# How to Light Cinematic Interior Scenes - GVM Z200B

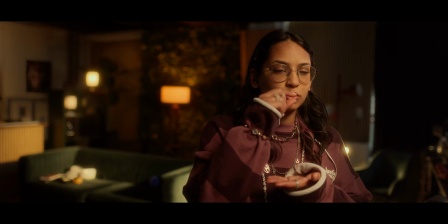[4:09]
Can you act a little bit like you're drinking morning coffee? Wow, cinematic masterpiece.
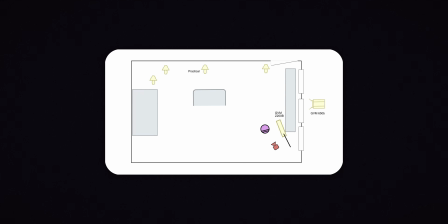[4:15]
I can actually show you right now why this backlight here is so important.
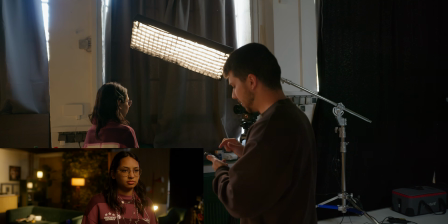[4:20]
Because most of people don't light the background.
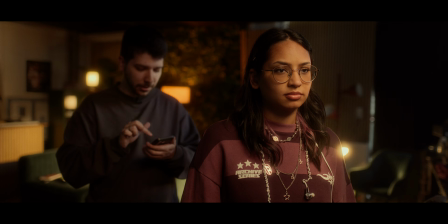[4:24]
And if I set the 650B off, you will notice the problem.
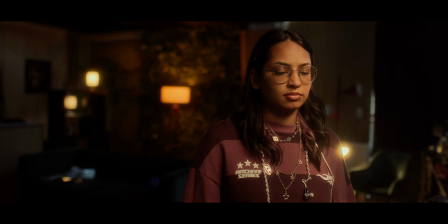[4:30]
We have practically the same mood than before,
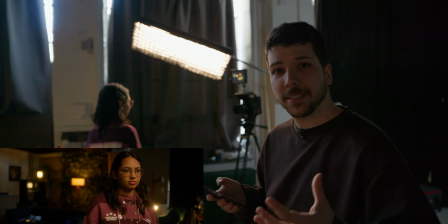[4:33]
but it looks fake because now everything feels lit because there's no light motivation.
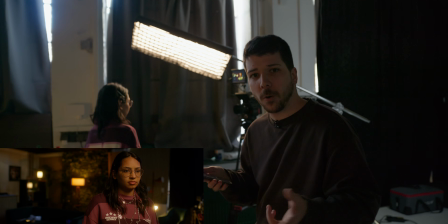[4:39]
The audience doesn't know where's the light coming from.
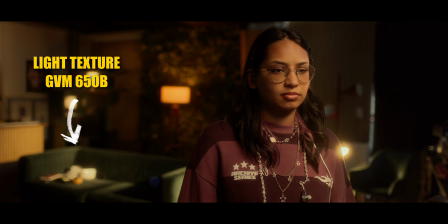[4:42]
So we turn the light back on, get this nice texture on the sofa, maybe a little less, maybe like this, this is enough.
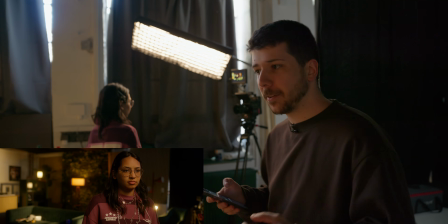[4:50]
Sure, there are power masks, we can change everything a little bit in DaVinci Resolve, but to get a similar, nice, even look, this looks perfect in my opinion.
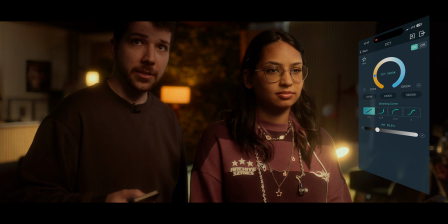[4:59]
We can also try different color temperatures. You can now see this is 3200 before.
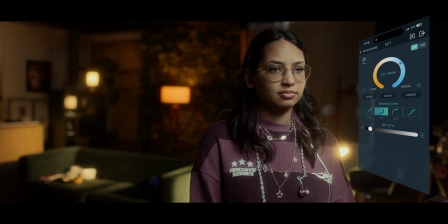[5:04]
This would be 5.5. This would be a pretty neutral look in contrast to the other lights, but I don't think that looks very pleasant. But for this time, I think to give full warm is a pretty nice look to even enhance the contrast to our next look.
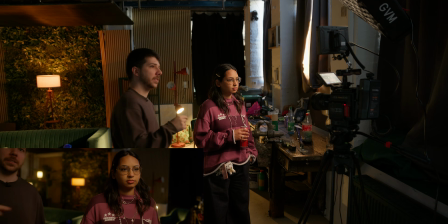[5:18]
The only thing I would probably change right now is a backlight. This looks very dark. Normally, I'm not a big fan to always use a backlight. I don't think it's necessary. But here you can actually see we have no bright background behind here.
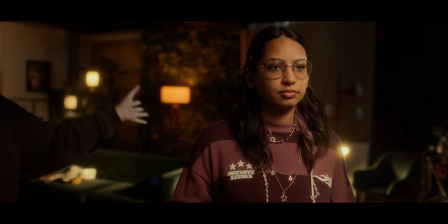[5:30]
But we have also a lot of light motivations that will transit the light to her back.
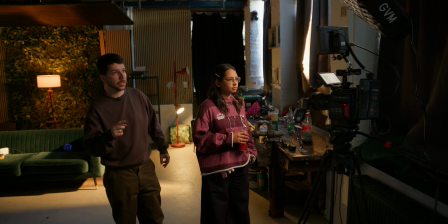[5:36]
I will pick another light from GVM, another zip line. But the problem is I'm pretty lazy.
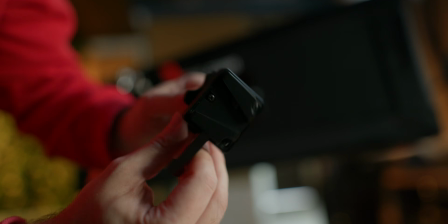[5:41]
I don't have any cables anymore. I don't want to find another power source. The good thing about them is you can use a V-mount battery.
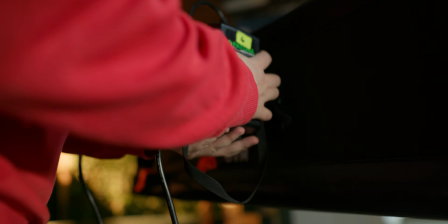[5:47]
So I will just use a normal V-mount battery like this, put it into the light, and then we can create a nice background light.
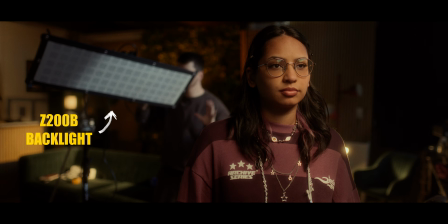[5:53]
So we are also out of sandbags, so I will go a little bit with the light into the frame.
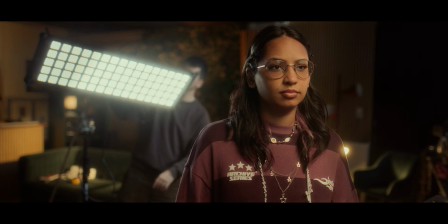[5:58]
Color temperature I will set to very, very warm because of the backlight.
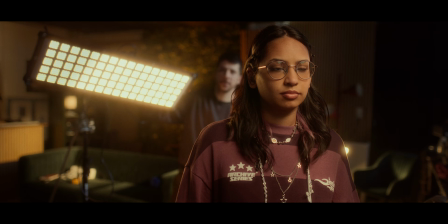[6:03]
It's around 2700 right now. As you can see, we don't need much power. 8%, 0.3. It's probably enough.
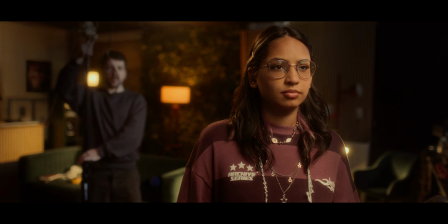[6:14]
Just yank this up out of frame, and now you can see that we get this nice backlight around her.
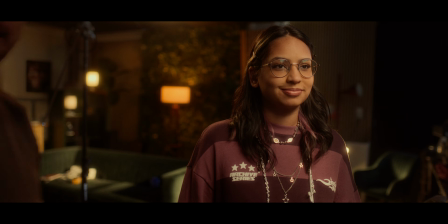[6:20]
Also her hair is glowing a little bit, and that suits the look at the end of the day.
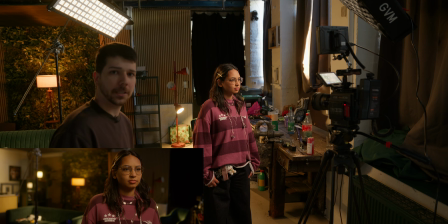[6:24]
And I think now we have a really nice morning look. Now the real challenge is, after we set up our morning look, can we change the look completely with only using the app and just a few tweaks and nothing else? I said many times before, filmmakers are lazy. So I'm going to show you how you can change the whole look just with white balance. One of the biggest advantages from GVM for me is transport size. These lights are very affordable. So a lot of people that use these lights don't have a dedicated truck for lighting or something like that. Also, this is the size of the carpet light. It's pretty much the same size as the light itself. And you can see how narrow it is. It's really just a few centimeters. So you can actually, if you had 20 of them, easily put every one of them into your car.
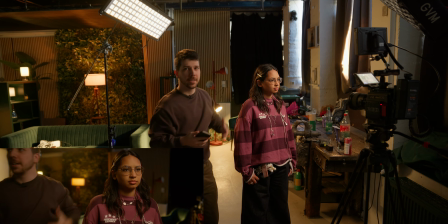[7:09]
The first thing I would change, now the light looks very soft, very pleasant. It's now a darker, more dramatic look, so we can go both ways. One thing is that you can go really soft because the moonlight can feel very soft, very harmonic, or you go more contrasty.
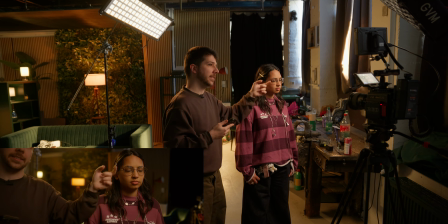[7:26]
So that's the reason why we set this light a little bit further down, so we get more of a half-lit look and not get too much wrap onto her face.
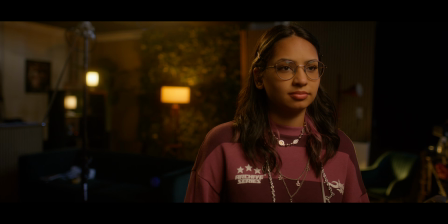[7:35]
But before we do that, we turn our backlight off, because that's not the mood that we want, and also turn off our key light and start from the beginning.
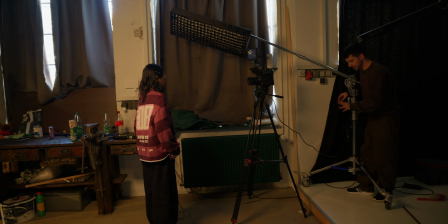[7:47]
So as you can see, we are here on different heights, so it's a little bit problematic, but with enough power, enough will, there shouldn't be any problems, because the light is not that heavy.
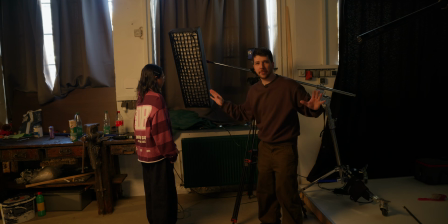[7:58]
I'll also turn the light more vertical so that we don't have any wrap around her face, and it should get more side lit.
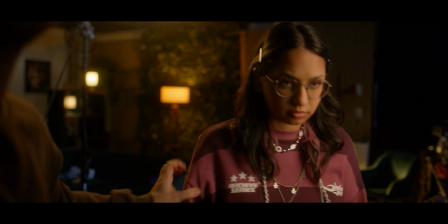[8:05]
So we turn it on, I think, and go really close up with her.
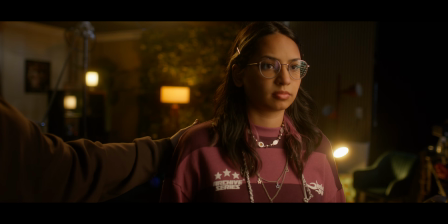[8:12]
Also now, I wouldn't do this backlight because it's not the atmosphere that we want. So I remove it for the beginning.
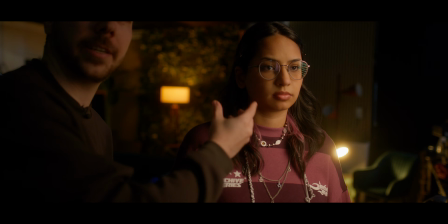[8:20]
So as you can see now, we have much more half-lit face onto her. Can you look to right, to the left one time for me?
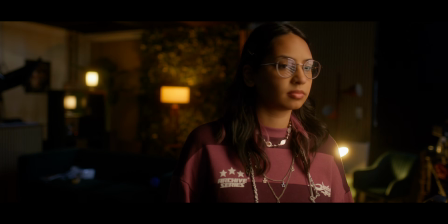[8:27]
Right, and to the left. Perfect. And now we need this cold moonlight.
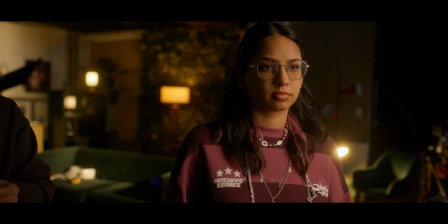[8:32]
So I go back to my app, turn on the backlight, and now we change the Kelvin to a total different temperature.
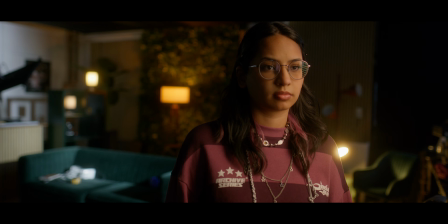[8:40]
Now as you can see, we have this very cool, cold look. And the same thing goes for her face.
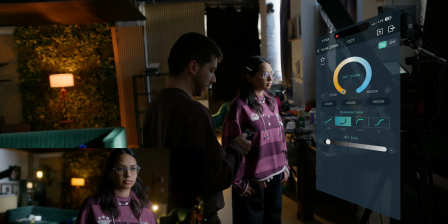[8:47]
And change the lighting also here. Now it would go a little bit colder than 5.5.
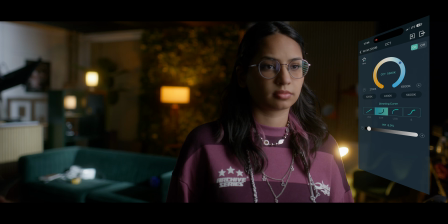[8:52]
You can see now everything's a bit bright. So I would go down a little bit.
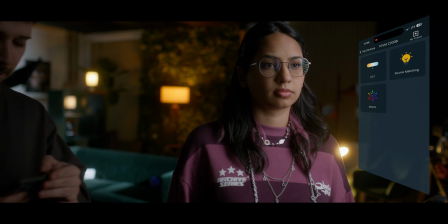[8:57]
Also the backlight is a little bit too much for me in my opinion, and turn down the intensity.
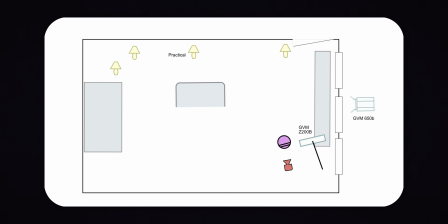[9:02]
So only should feel a little bit colder outside. Also what I'm not digging now is the wall here in the background.
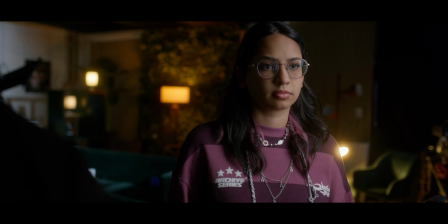[9:10]
So I would probably change the angle to hide it a little bit.
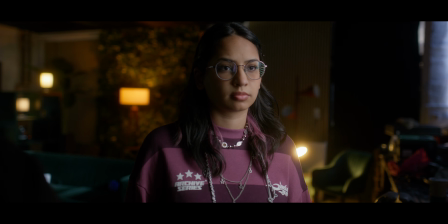[9:15]
So much more like this. The light was a little bit too harsh for me,
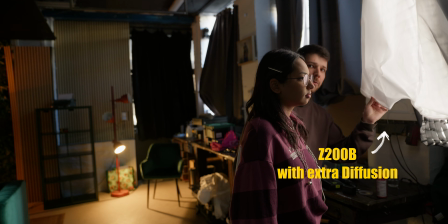[9:19]
so I throw in an extra bit of diffusion over our current light to make everything a little bit softer.
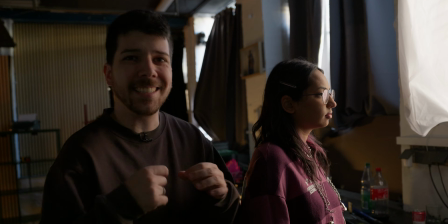[9:27]
Another thing you can do is also you can zip tie these lights together.
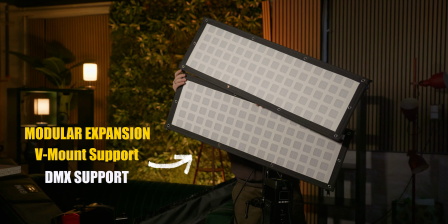[9:31]
Normally you have one size of these lights, but these lights you can combine with a nice smart zip system.
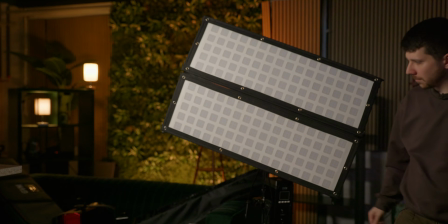[9:37]
You can practically make this light as big as you want.
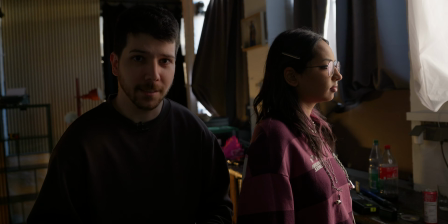[9:40]
This would be a situation where we can create a bigger source so the light gets a little bit softer, but it would be too soft for the look that I want to go through.
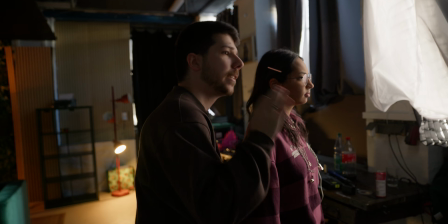[9:46]
And now you would probably say, Marco, this still looks like morning light. Yes, but now we have to change the Kelvin of the camera.
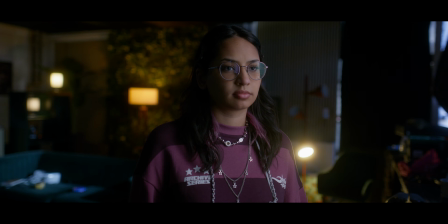[9:53]
But now we're dropping it at 3600.
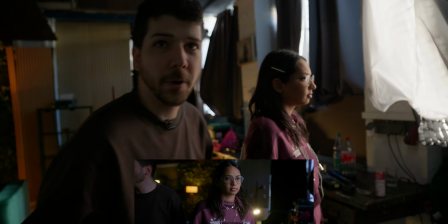[9:59]
Everything looks already cooler.
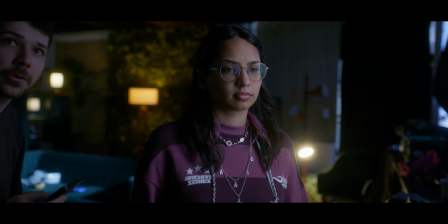[10:01]
Now I will adjust just the light in the background a little bit so that it just looks like moonlight.
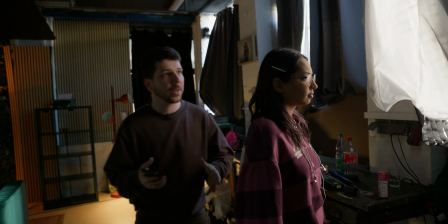[10:08]
And now it looks already pretty good, but something is still missing. The ambience is a little bit off.
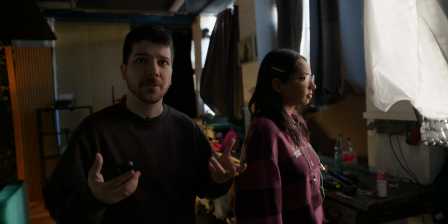[10:13]
Everything is too dark. There's no fill atmosphere. Normally I would haze, but haze is very hard to control.
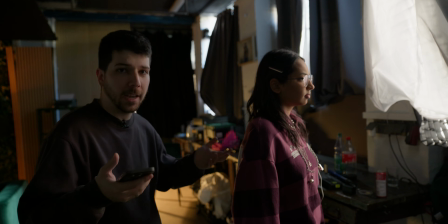[10:20]
So there's the other thing you can do. Just bounce a light into the ceiling, also on a very cold Kelvin.
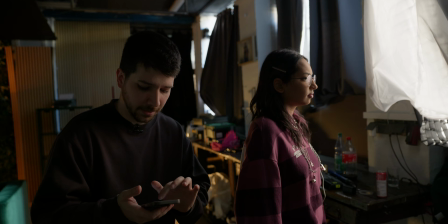[10:27]
I don't have to go there because I have everything in my app set up. So this is with a little bit of ambience.
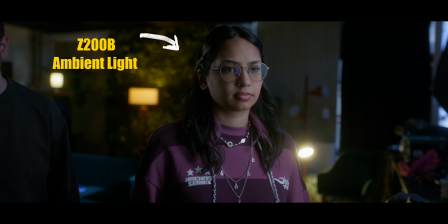[10:33]
You can see she gets a little bit kick, but we are on 3500, which is not the Kelvin we want.
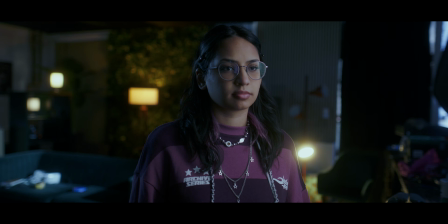[10:39]
We change it to 6800, and now we can already see we get this nice ambient sitting here. Maybe just turn a little bit so that it's only hitting your hair. The overall room gets a little bit brighter.
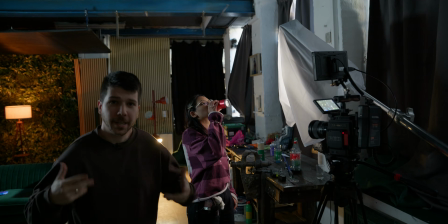[10:51]
Now we have a nice dark atmosphere. So you can actually go even further with the look, but now I think it looks pretty good.
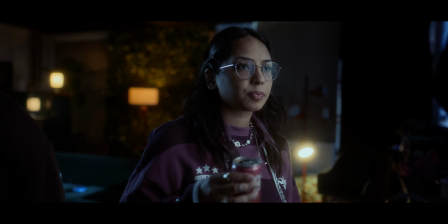[10:59]
We have this very cold key light, still soft, but a little bit harder. Then we have this nice blue moonlight hitting the couch.
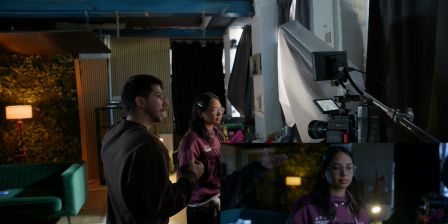[11:06]
I would add an extra light, normally not to the background, to add a night light shaft so that it gets another layer, but we're out of lights.
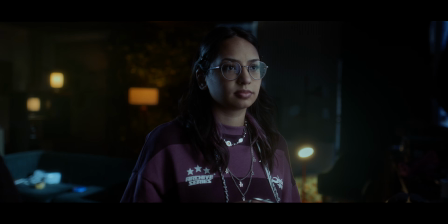[11:14]
And when you look at the images back to back, we have two very different looks and situations and moods,
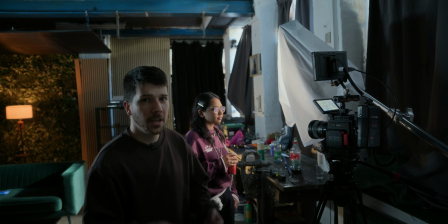[11:20]
but we only thing which actually changed is a little bit of white balance and intensity, and we did everything with the app. There are actually a few things I want to criticize also about the lights.
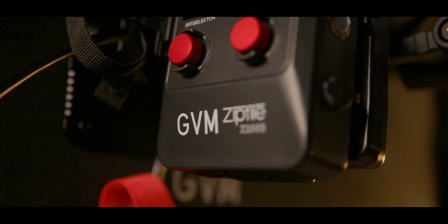[11:31]
One thing about the Z200B zip lights, noise fan could be a little bit quieter, but nowadays it's not that important because we have DaVinci Resolve, Premiere. We can easily fix audio situations most of the time. So it's actually not that dramatic.
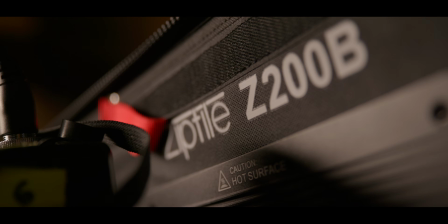[11:45]
So who should buy these lights? I think everyone could actually buy these lights. It's for semi-professionals, for professionals also, because we have the MX control and everything.
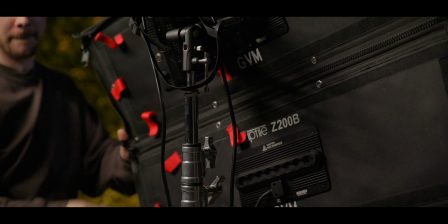[11:54]
The light quality is insane. It's no different in my opinion than the competitors out there.
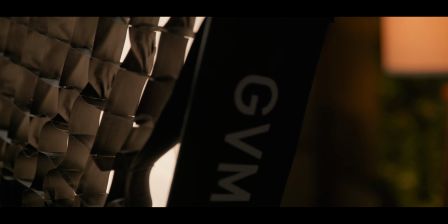[12:01]
They're very affordable for young filmmakers. When you start buying your lighting equipment, I would always try to buy from the same brand, because something like the app control really enhances your workflow. And when you have different lights, you can connect them that easily. And why would you want to make your work any harder? I hope you enjoyed the video and the products. My name is Marco Bagnoli, and we see you next time.